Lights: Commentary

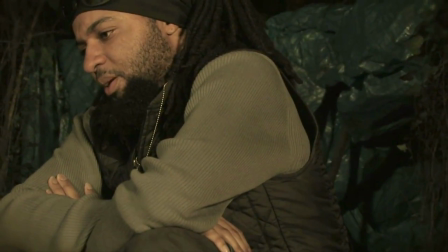If you've listened to our Red X commentary I'm pretty sure We talked about the fact that Trey's wearing that shirt
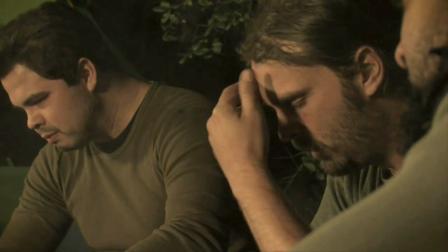Because he wore that same shirt But I think he had two of them or something And for this one he just took one of them and ripped it up But it was like
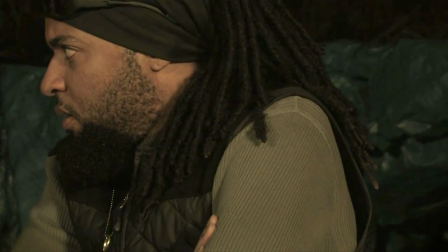he wore that shirt in Red X too Also look at Look at their reactions Like in this scene I left them several months
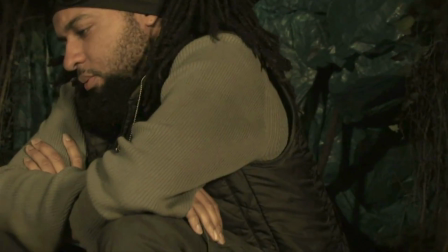ago The smoke was so bad in their eyes and everything and they were trying to they got the worst of it I didn't get much of it
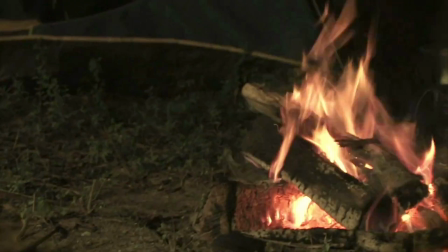It's just getting in their eyes and it's making them cough
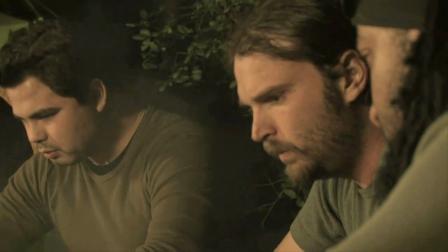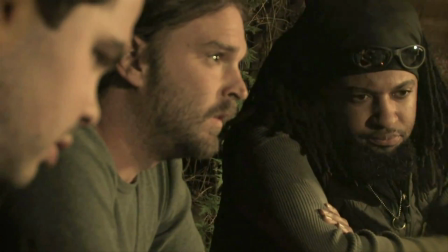It's funny trees I really actually Daniel to kind of glossy right there I think it's a Chinese invasion.
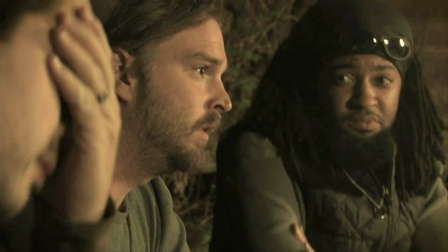I think they got some laughs those lights. We see our super soldiers I know it because they're human please Daniel see we go from the serious talk and then
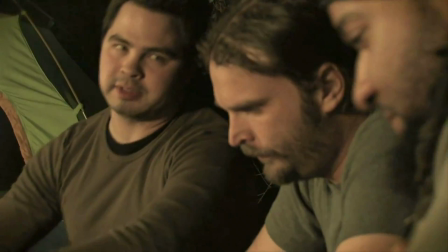we gotta you know liven it up a little bit before we leave the scene yeah that one's my favorite one by the way because it's probably true
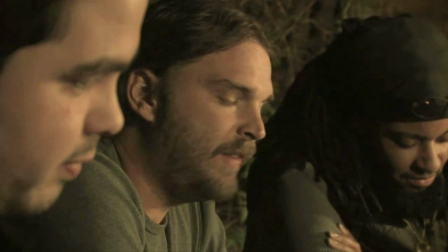we find out the truth
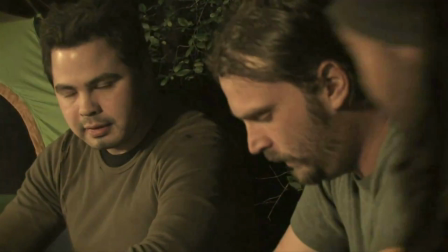and we can find a solution I was happy with about 80% of the writing I think 20% of it could have done a do over
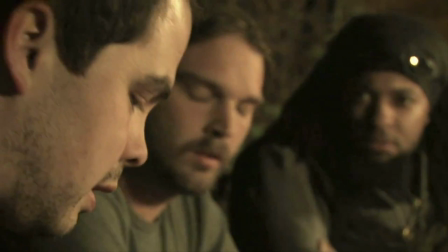I like the shooting it was good I was happy with about 20% of my acting
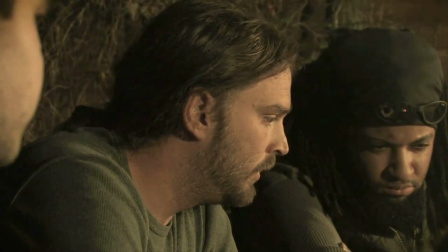well new year time to fix that
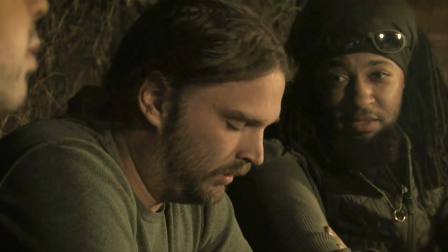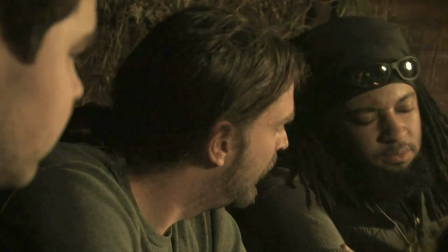I think we're about to come up on the Dobson scene after this
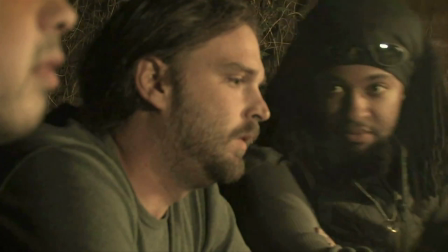and he just smashed the hell out of that scene he did he did he made you look like a fool
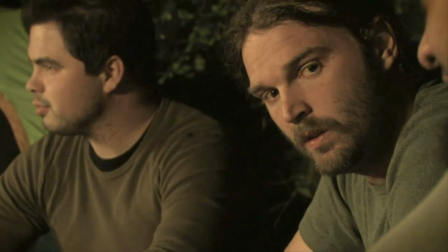I remember when we were shooting that well we'll come into it in a minute well I figure we start talking
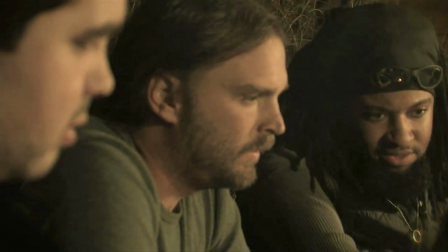about it now because it's not a long scene it's not but you know worth mentioning yeah
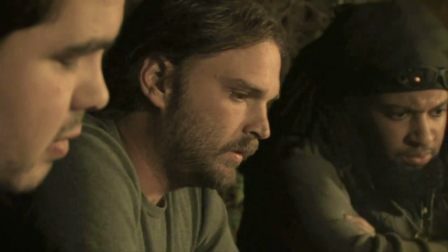of course we do have this scene before Dobson's scene with our first scene we shot which is where you put on the gas mask that was the very first scene we shot that's where we got the board from
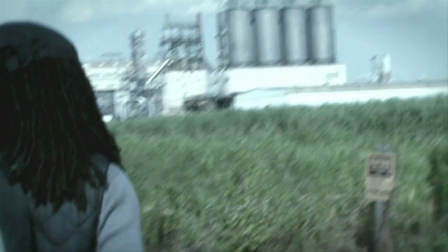and you know it was just laying out in the middle of the road or not the road but the shoulder and then the truck pulled beside us and took pictures of us
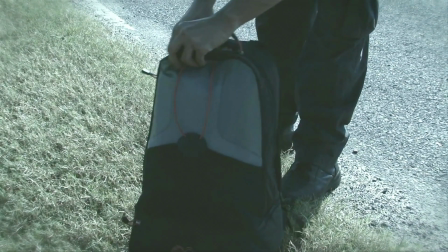yeah yeah that happens when we're just doing our guerrilla filmmaking yeah apparently it's a big this was an Addis right yes
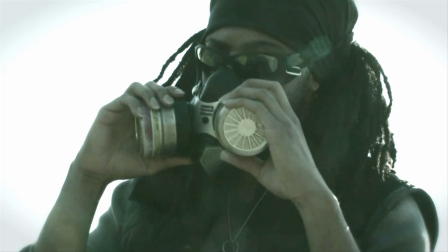that's how that is with my where I'm from that's what we are we shot that and the plants not there anymore I was kind of upset you could see me right there
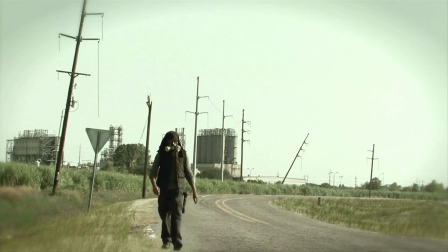where my red shirt should work green or something I love that shot though
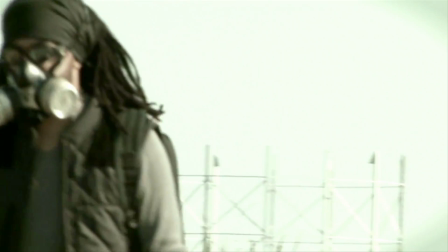that's just I just look I feel like I look relatively bad okay and
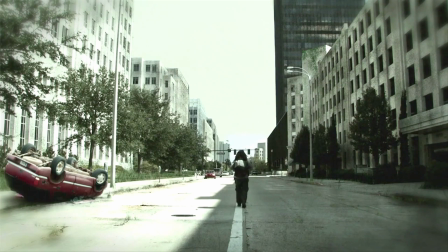here's the cover shot right there with the car knocked over this shot man it's pretty
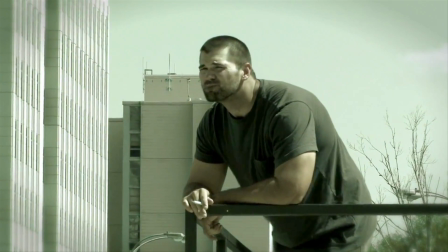and stuff and there's yeah stops in there and to our
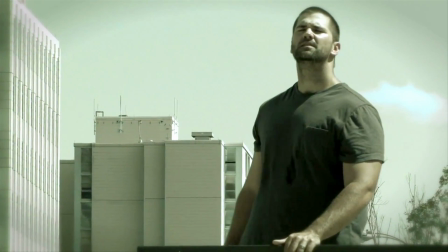knowledge this was his first yeah like he's always had interest though yeah and i mean he just came out there and just blew it out of
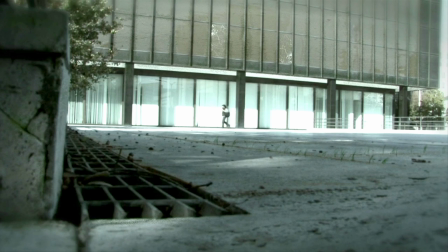the water you know like he knew all his lines he and he he just he was great it was great i mean i was shocked you know
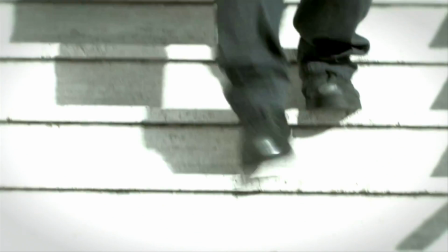it kind threw me off a little because I was like I was not I was not expecting to be bad by any means like who do you think you I
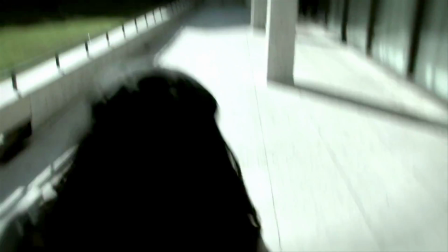was not expecting him to just to be that character so well like that and this is back when he smoked he doesn't smoke
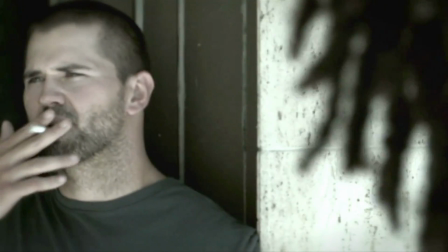anymore mm-hmm better help the character it's
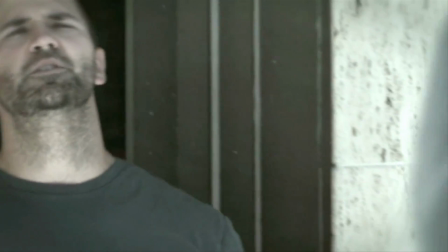like you know showing this post-apocalyptic guy he still has his hand on cigarettes and he's able
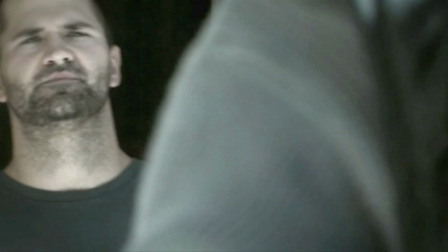to just throw them off like they're nothing so he's a guy with resources even
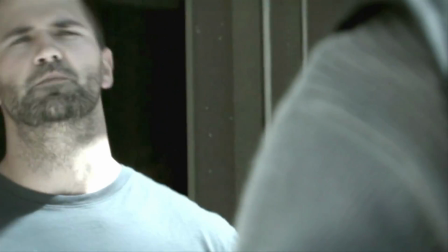though did we just use a cigarette to show that your job I do
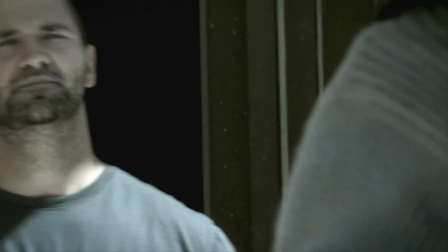remember I do remember